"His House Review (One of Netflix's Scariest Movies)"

Let's get into what makes His House a dope black movie. What's up everybody? Welcome to Dope Black Movies. I'm Victor Stiff, a writer and film critic who watches hundreds of movies a year, and my goal for this channel is to help you discover your next favorite movie. Today I'll be talking about His House, one of the scariest movies to hit Netflix in 2020. His House made its debut last January, where it terrified festival goers as part of Sundance's Midnight program.
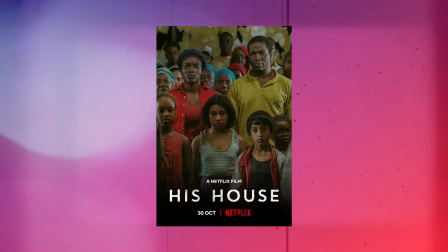(0:29)
The rest of the world had to wait until October to stream it on Netflix, and was it ever worth the wait?
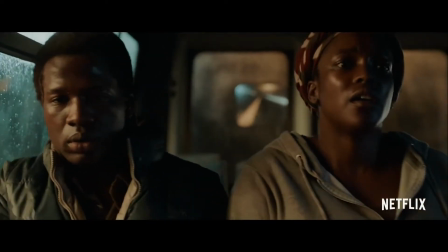(0:35)
His House is an impressive feature debut by the film's writer and director Remy Weeks, who puts an ingenious spin on the classic haunted house premise.
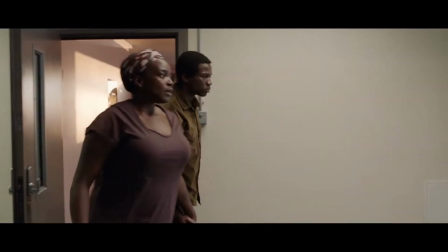(0:43)
His House stars Wumi Musaku and Shope Durasu as Rial and Bol, two refugees escaping war-torn South Sudan seeking asylum in England.
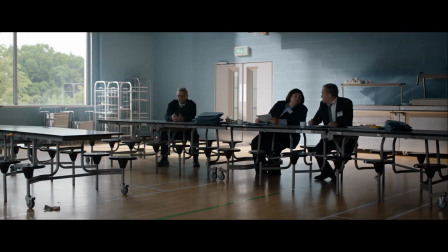(0:52)
When the film begins, they're finally being released from a detention center and the government places them in a rundown council estate where they must remain until their case gets resolved.
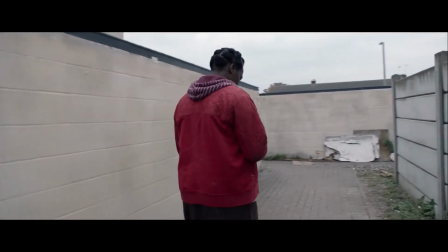(1:00)
And right off the bat, they're slapped with all kinds of restrictions. If they get jobs, deported. Miss an appointment, deported.
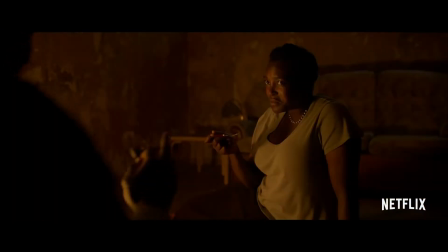(1:07)
Change residences, you got it, deported. It's a tough situation for two people adjusting to a new country, grieving their daughter's loss, and coping with PTSD.
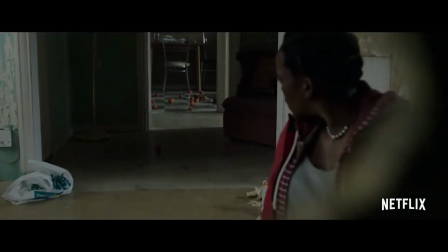(1:16)
But their prospects go from bad to worse when they realize their house is haunted.
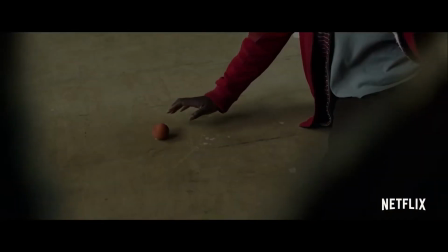(1:21)
As if life wasn't challenging enough for the couple, they're trapped in this situation since they're at the mercy of the system.
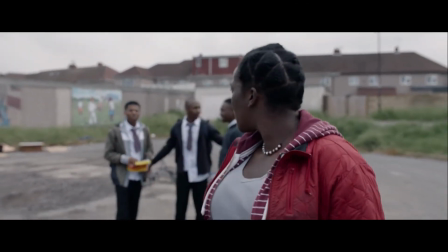(1:26)
They can't pack up and leave or ask for a new home without coming off as ungrateful and problematic.
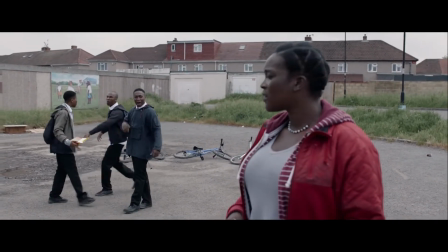(1:31)
That's because some people already view these African asylum seekers as burdens on the system.
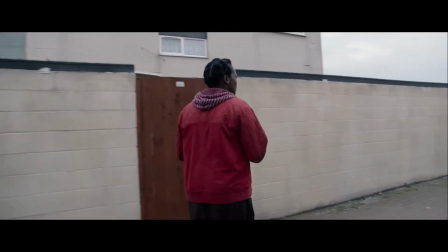(1:36)
This is a great setup for a haunting story. How many times have you watched a haunted house movie and thought, why don't these people just leave?
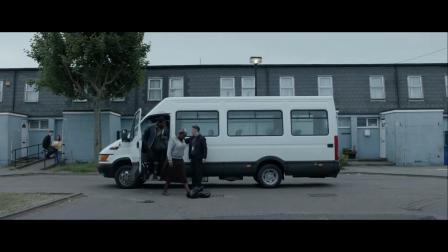(1:43)
The premise is an apt metaphor for the refugees' fear and anxiety living at the mercy of a brutal system.
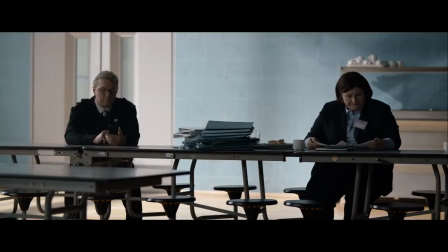(1:49)
Crafty filmmakers have always used Horrorflex as platform to discuss important social issues.
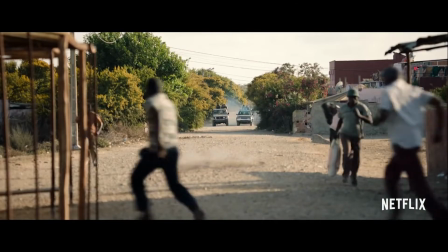(1:54)
The best directors find ways to sneak scathing social commentaries into their films without seeming like their finger wagging at the audience.
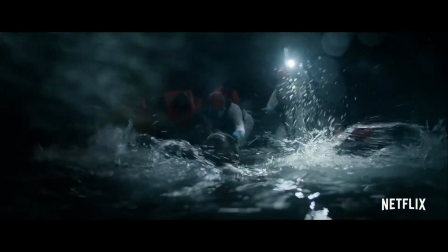(2:01)
You can't find a better example than John Carpenter's horror sci-fi mashup, They Live.
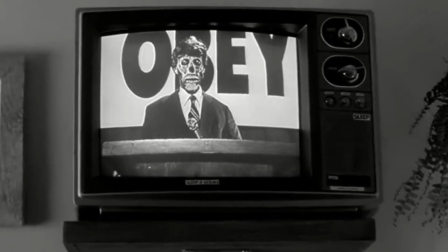(2:05)
They Live's plot is about a race of alien invaders who secretly rule over humanity, but this movie is really a way for Carpenter to rail against capitalism,
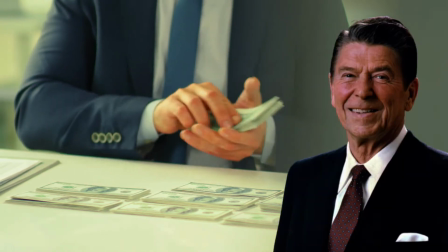(2:13)
deregulation, and Ronald Reagan's impact on conservative politics.
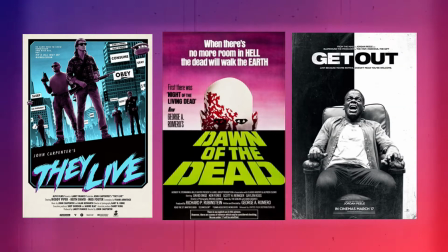(2:17)
Films like They Live, Dawn of the Dead, and Get Out stand out from other horror flicks because they are thrilling movies delivering timely social commentaries that don't feel too preachy.
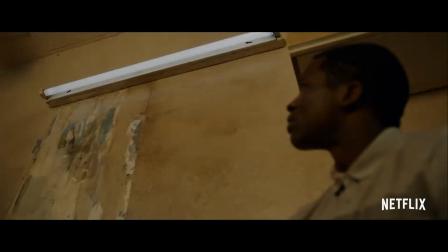(2:25)
On the surface, His House is a haunted house story, but that's not what it's really about.
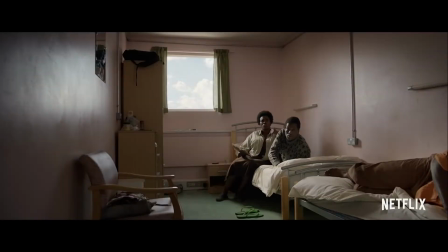(2:30)
Weeks uses the supernatural to examine guilt, trauma, masculinity, and how outsiders assimilate into new cultures.
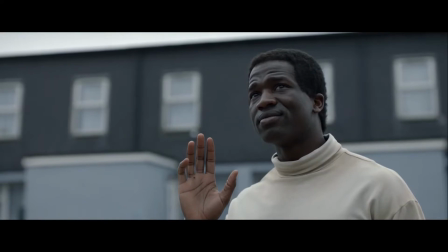(2:37)
The film asks viewers to consider how someone can ever feel safe in a society that doesn't want them there in the first place.
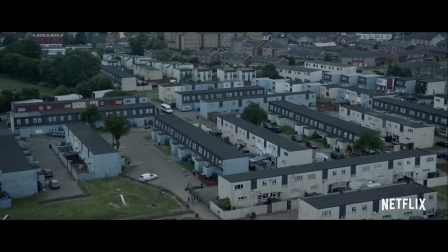(2:43)
Throughout the movie, Rael and Bo almost give up pieces of who they are to move forward in their new lives.
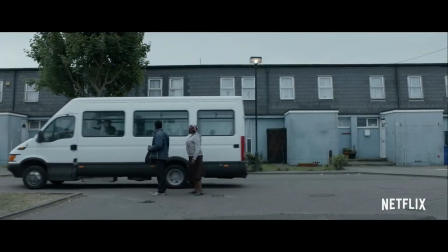(2:48)
Their African roots are like anchors, holding them back from being welcomed into their new society.
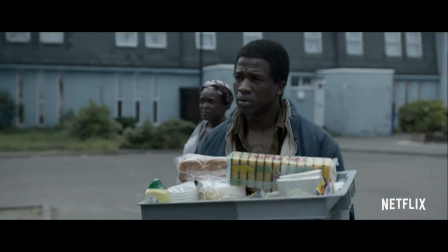(2:53)
This leads to Bull burning mementos from their old life and refusing to speak in his native tongue, even behind closed doors.
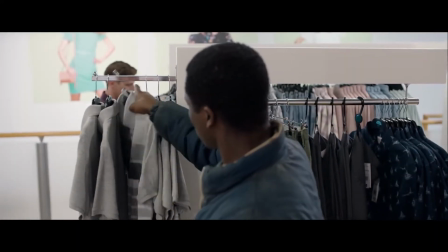(2:59)
These two asylum seekers find themselves in a hopeless situation.
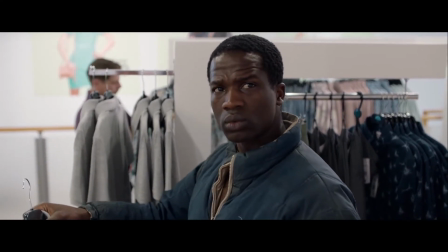(3:03)
To survive, they're forced to constantly prove how well they're assimilating while also concealing their Sudanese culture.
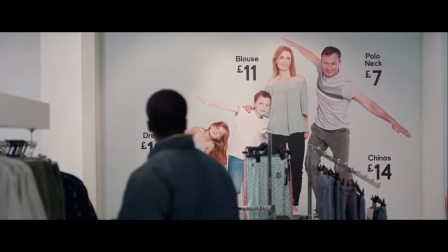(3:09)
This means projecting personas that white people find acceptable while suppressing their blackness.
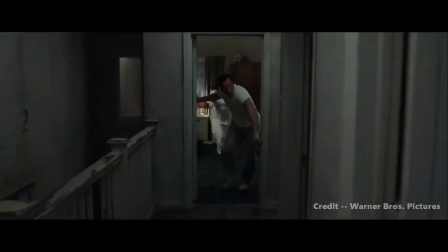(3:14)
I love the Conjuring franchise, but after seven years and seven movies, we've seen all the series' tricks at scaring us.
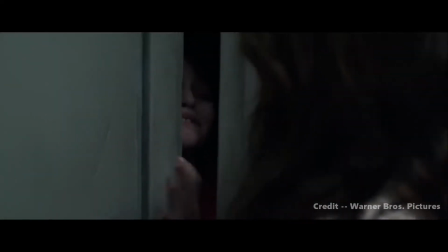(3:20)
How many more times will we see a door slam shut to trap somebody in a dark room?
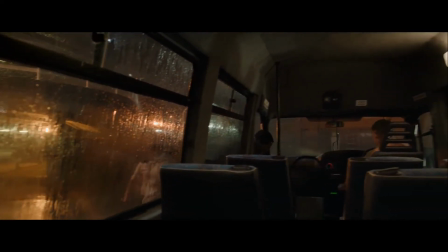(3:24)
His House doesn't reinvent the wheel when it comes to scares, but it still delivers jarring segments that don't feel recycled from other films.
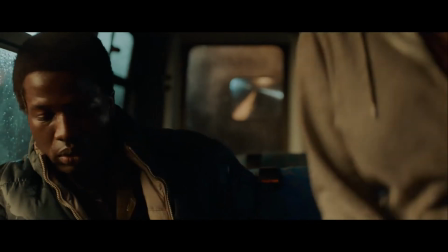(3:31)
These creepy sequences work like gangbusters because Weeks establishes such a chilling tone right from the start,
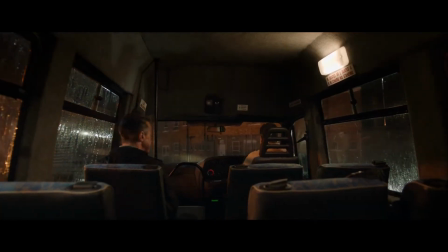(3:36)
and he ratchets it up throughout the entire movie, always keeping you on the edge of your seat.
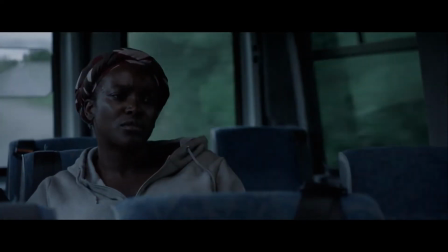(3:40)
Even when Bol and Riel are outside in safe spaces during the day, you still feel like something terrible is about to happen.
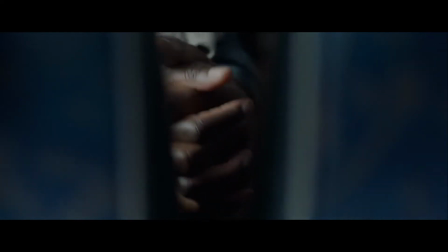(3:47)
Part of this comes from how Weeks finds creative ways to help us relate to the couple's sense of alienation.
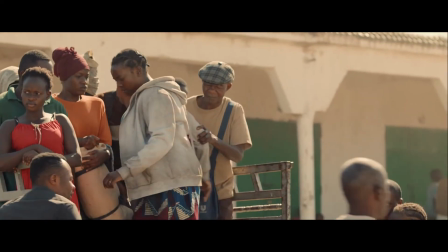(3:52)
Scenes taking place in Sudan look warm and sunny and feature bright colors that establish how the world should look.
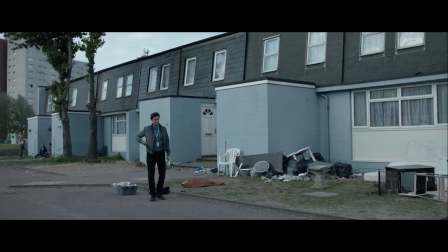(3:58)
Scenes shot in England look cold, dreary, and unnatural. They apply a desaturated color palette making everything look sickly and grey.
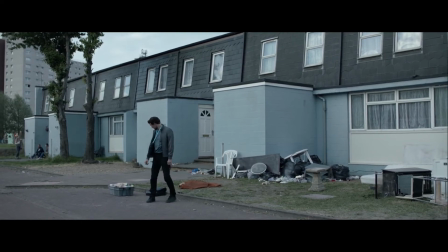(4:05)
The effect leaves you feeling like something is off even when you can't put a finger on why.